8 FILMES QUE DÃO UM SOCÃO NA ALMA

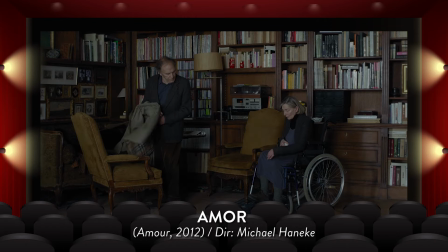[8:03]
Mas as coisas se complicam quando a esposa sofre um AVC que paralisa metade do seu corpo, deixando a senhorinha completamente dependente do marido. O brilhantismo desse filme tá na direção ousada de Mikael Haneck e dos três personagens principais, a esposa,
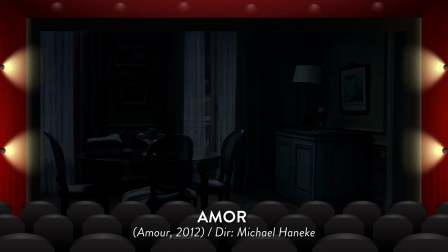[8:19]
o marido e o apartamento, que, conforme o tempo passa, parece ir se esvaziando, tal qual há a mente da esposa e a alegria do casal.
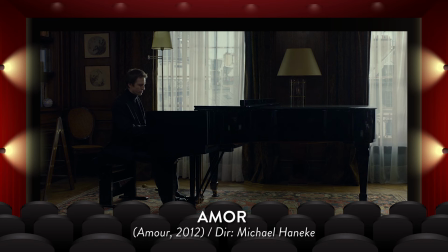[8:27]
E como o casal era fã de música clássica, o uso de uma trilha erudita contraposta ao som ambiente das respirações pesadas e gemidos
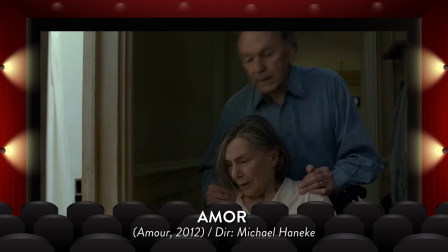[8:34]
de dor ajuda a criar momentos que intensificam a agonia crescente dos dois. Isso através de longos planos que acompanham o ritmo lento deles.
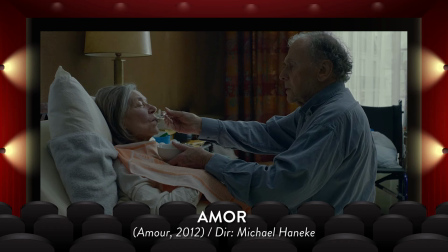[8:43]
Enquanto também prolonga os momentos de incômodo em atividades simples pra alguém em plenas faculdades motoras, mas um terror pra alguém debilitado. Como fazer as necessidades fisiológicas ou tomar banho.
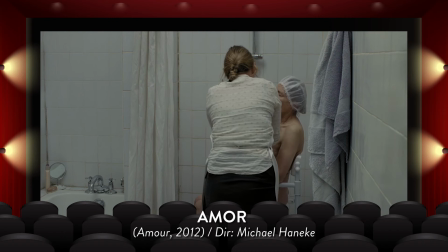[8:54]
Mikael Haneck prolonga esses momentos quase degradantes, causando muito desconforto nos personagens, claro, mas também em quem assiste. E o que mais choca nesse filme é que se trata de uma realidade tão cruel como natural e que pode acontecer com qualquer um. Esse filme, Amor, é quase como um terror da vida real sobre o tema envelhecimento. Um filme magnífico, mas que eu nunca mais quero ver na vida. E se você tem medo de chegar na terceira idade debilitado, eu recomendo passar longe desse aqui, porque é impraticável terminar esse filme sem um gosto amargo na mente. Em terceiro lugar, a gente tem um indicado ao Naturista de Ouro na categoria de Melhor Filme Estrangeiro, em 2011, que colocou o nome de Denis Villeneuve na boca do povo. Incêndios é um drama com jeitão documental que choca por diversos motivos, mas sem nunca se tornar apelativo.
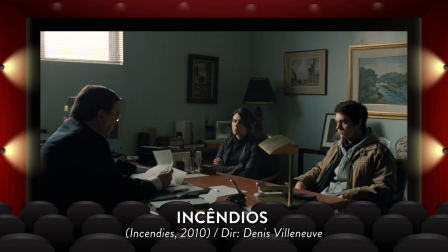[9:42]
A história acompanha um casal de gêmeos no Canadá que acabou de perder a mãe e no testamento recebe duas cartas. Uma pro pai deles e outra pro irmão que eles desconheciam.
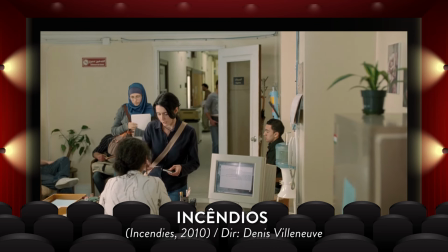[9:51]
Então a filha abraça a missão e vai investigar o passado da mãe no Oriente Médio, onde descobre histórias escabrosas.
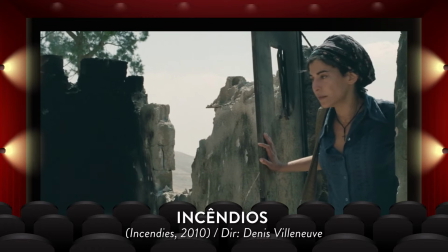[9:58]
Paralelamente, o filme acompanha a vivência da mãe nos lugares por onde a jovem está passando,
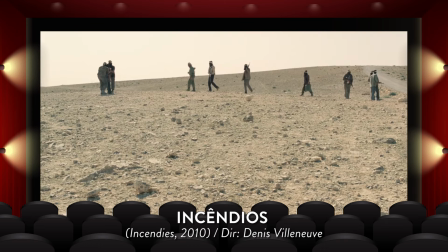[10:03]
mostrando como ela foi parar no Canadá ao cruzar uma guerra religiosa entre cristãos e muçulmanos, o que por si só já causa um choque danado. Da nossa visão ocidental, ver religiosos assassinando mulheres e crianças enquanto portam imagens de Nossa Senhora não é algo muito comum. Por uma questão de preconceito, essa imagem acaba sendo associada aos membros de religiões islâmicas.
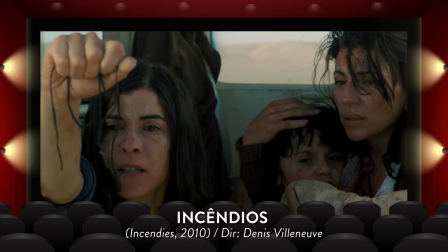[10:26]
Felizmente, Denis Villeneuve escapa de visões maniqueístas de vilões e heróis, revelando preconceitos religiosos de ambos os lados.
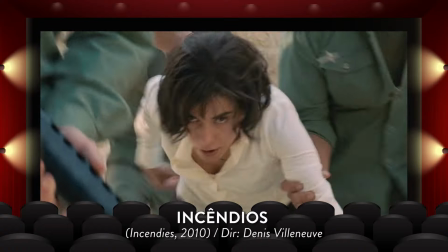[10:33]
Outra armadilha que ele evita é a espetacularização da violência. Ele entrelaça violência e sugestão com muita sensibilidade,
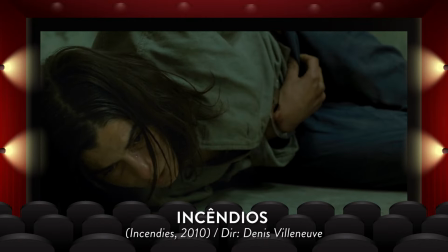[10:41]
dando uma série de porradas no espectador sem precisar apelar para o choque explícito. E mesmo assim, a gente não consegue evitar sentimentos de raiva, medo e pesar. Isso sem falar de certos acontecimentos tão chocantes que é impossível não esbugalhar os olhos. Por fim, a grande mensagem do filme é que a gente nunca conhece de verdade quem encerca a gente. Que pode ser tanto uma pessoa que sofreu horrores e esconde pra não ter que reviver tais momentos, como alguém que provocou horrores e esconde pra perpetuar sua impunidade. Agora no segundo lugar, se vocês me permitem, eu vou dar uma roubadinha, foi mal, mas eu não posso deixar de fora dessa lista uma minissérie original, Globoplay, chamada O Caso Evandro, que eu até já fiz vídeo aqui no canal, depois dá uma olhada. É uma obra documental que não para de esmurrar o espectador ao longo de nove episódios. Mas Otávio, por que eu iria querer ver algo assim? Porque essa minissérie, e os filmes dessa lista, são tão chocantes como edificantes, gente.
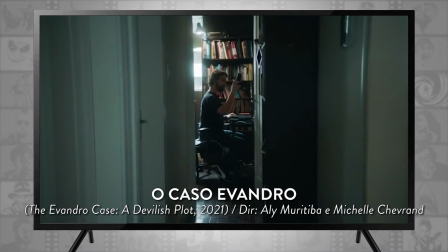[11:37]
Enfim, baseado num podcast criminal sobre o brutal e misterioso assassinato de Evandro Caetano,
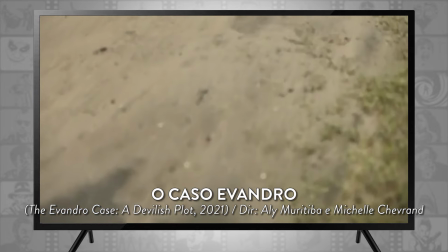[11:43]
um menino de seis anos que foi sequestrado a caminho da escola e encontrado morto com um corpo mutilado, o caso Evandro é uma aula de jornalismo investigativo.